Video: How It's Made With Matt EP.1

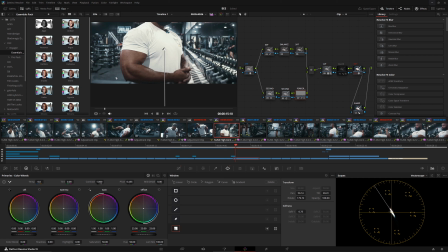742s
There's not this gloss, this reflection coming off. It's very subtle, like I'm darkening everything.
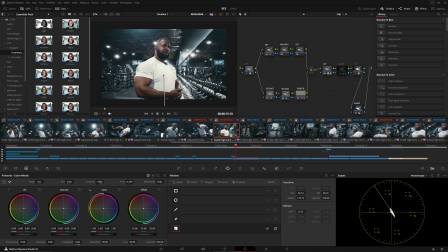748s
And if you looked at the image right here, you wouldn't even think that there is a darkening going on, but yeah, it's there, and that's because light bounces off of all surfaces, including the floor. So if you ever wonder like why your footage looks a little bit tacky,
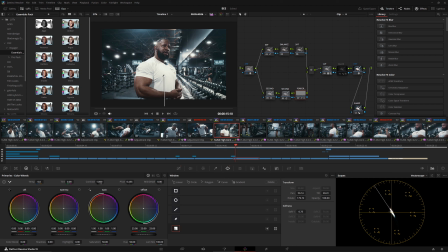762s
it's probably because you could use power windows to kind of isolate the subject a bit more and darken the areas that aren't of interest. So now we did that. Then we add my sauce, and my sauce is I went over this in other videos.
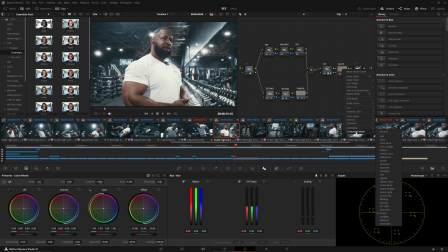776s
I will take a node and I will make it a compositing mode screen, and then I'll take the radius in the blur and sharpen tab and I'll make it 3 across the board right here.
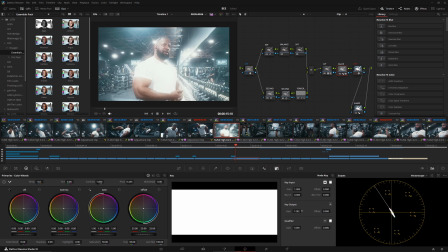792s
And you can see what happens when I drag this all the way up. Now that looks disgusting, but if you start killing it off and bringing it back,
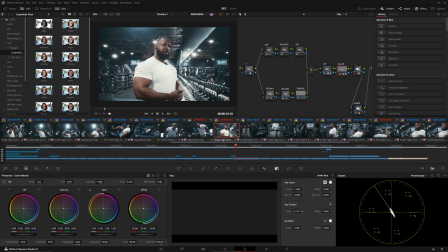800s
you start really getting a little bit of like a creamy adjustment going on in your highlights. Or it starts to suck the detail out of the highlights and retain them in the shadows while also making the image a little bit more flat, which is what I do like. You can see that on the vector scope right here, or sorry, the histogram.
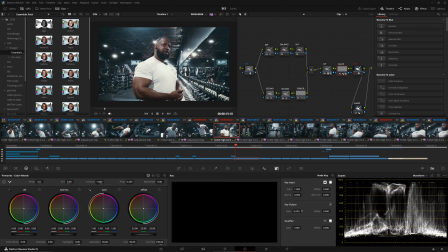821s
It just kind of brings everything up subtly, not too aggressively. So I'll park it right there.
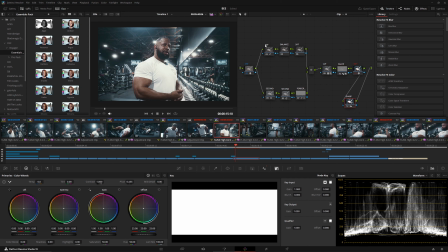829s
Right here. So this is all happening on a clip basis. If you pay attention to the top, there is a dots right here. And this dot right here means we're working on the clip. I put all these clips into a group called Sony for the FX30.
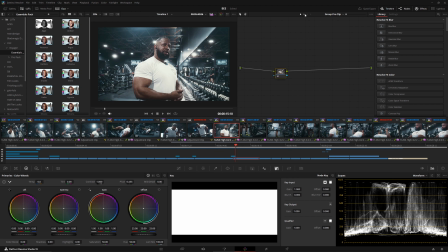842s
So we have our group pre-clip, which nothing's going on in here. We have our clip itself, which is all the local adjustments happening on this clip. And then we have our group post-clip and our timeline. So this is where we get to the special part, because the group post-clip,
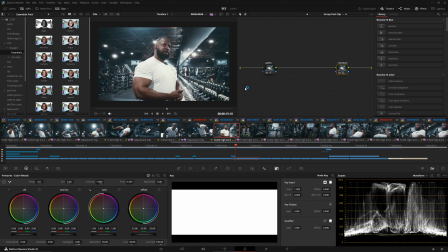858s
all of the entire clips that are part of the group are all affected by this,
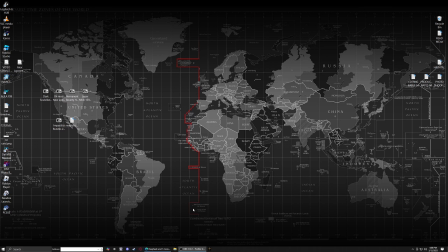864s
these two adjustments right here. Oh my gosh, we just crashed. That is crazy.
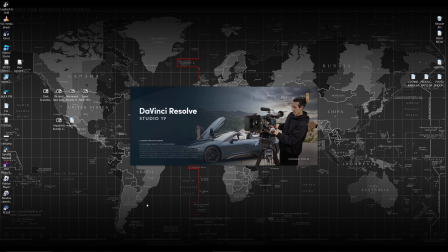870s
That is the first time DaVinci's ever crashed on me. That's wild. All right. So let me just load this back up, but also talk while this is doing its thing.
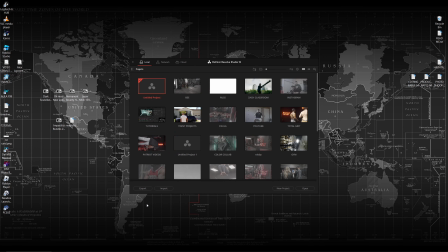885s
The group post clip that we were just looking at is all of the adjustments that take place after the local adjustments,
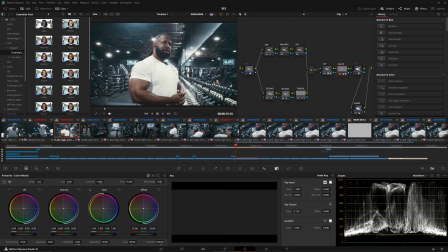892s
and then the group pre-clip are all the adjustments that take precedent before the local adjustments.
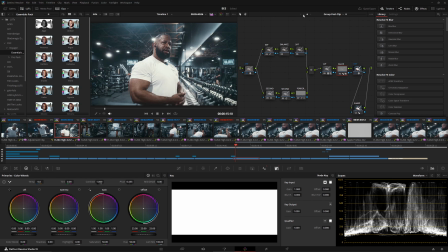899s
So now everything's grouped up, and you can have a bunch of group-based adjustments that are either on the back end or on the front end. And these dots only show up after you make everything into a group.
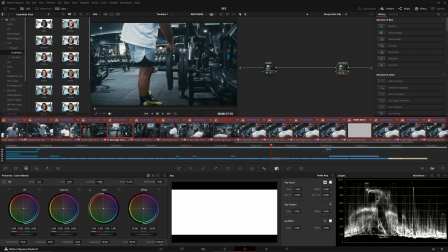911s
So you can actually literally click one of these, hit Control A if you want to select all your clips, or just select them with Shift click or Control click if you want to be selective about which ones are going in the group. Right click it, and then put Add into New Group, name the group. These should pop up. Also, you have by default this one, this timeline.
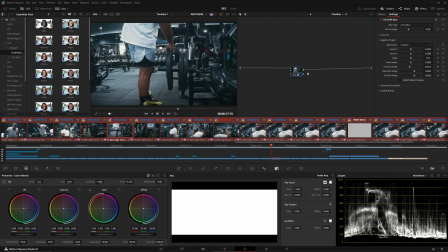930s
Timeline affects everything on the timeline. So let's start with the group post clip.
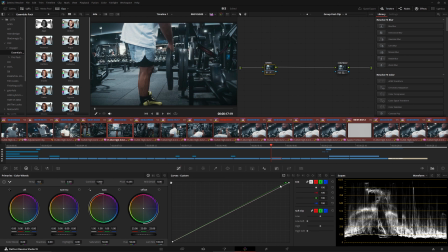935s
I like a green tint on all my videos. And to get the green tint, let's think smarter, not harder. So I just take the green and the top end right here in the curves, and I just slide it to the left just a smidge.
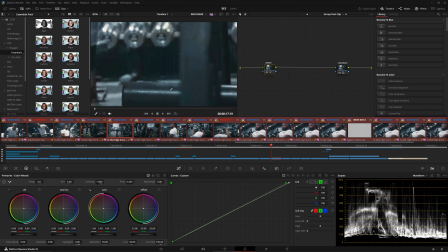950s
And I don't know if you guys can see because of YouTube compression, but if I go into the start pixel peeping, I'm adding just a subtle green hue to the entire image. And just so you know, the human brain sees green as the brightest color no matter what.
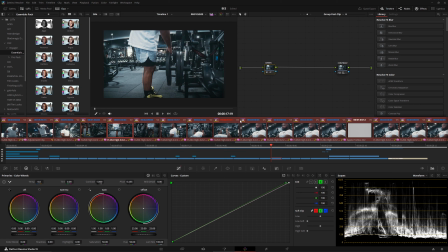965s
So if you make things have a slight tinge of green, it just brightens them up just a little bit, adds a little punch to the image. And no one's looking at this going, oh my gosh, everything's so green. They're looking at it and everything looks a little bit more filmic subconsciously.
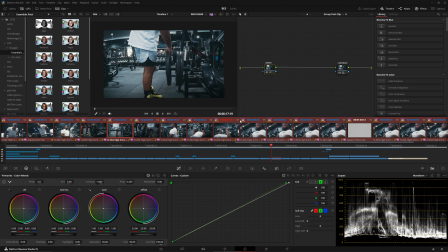981s
Because some stocks of film did have a green tint like baked into it. And then we go to our contrast. And for contrast, I went to the HDR color wheels.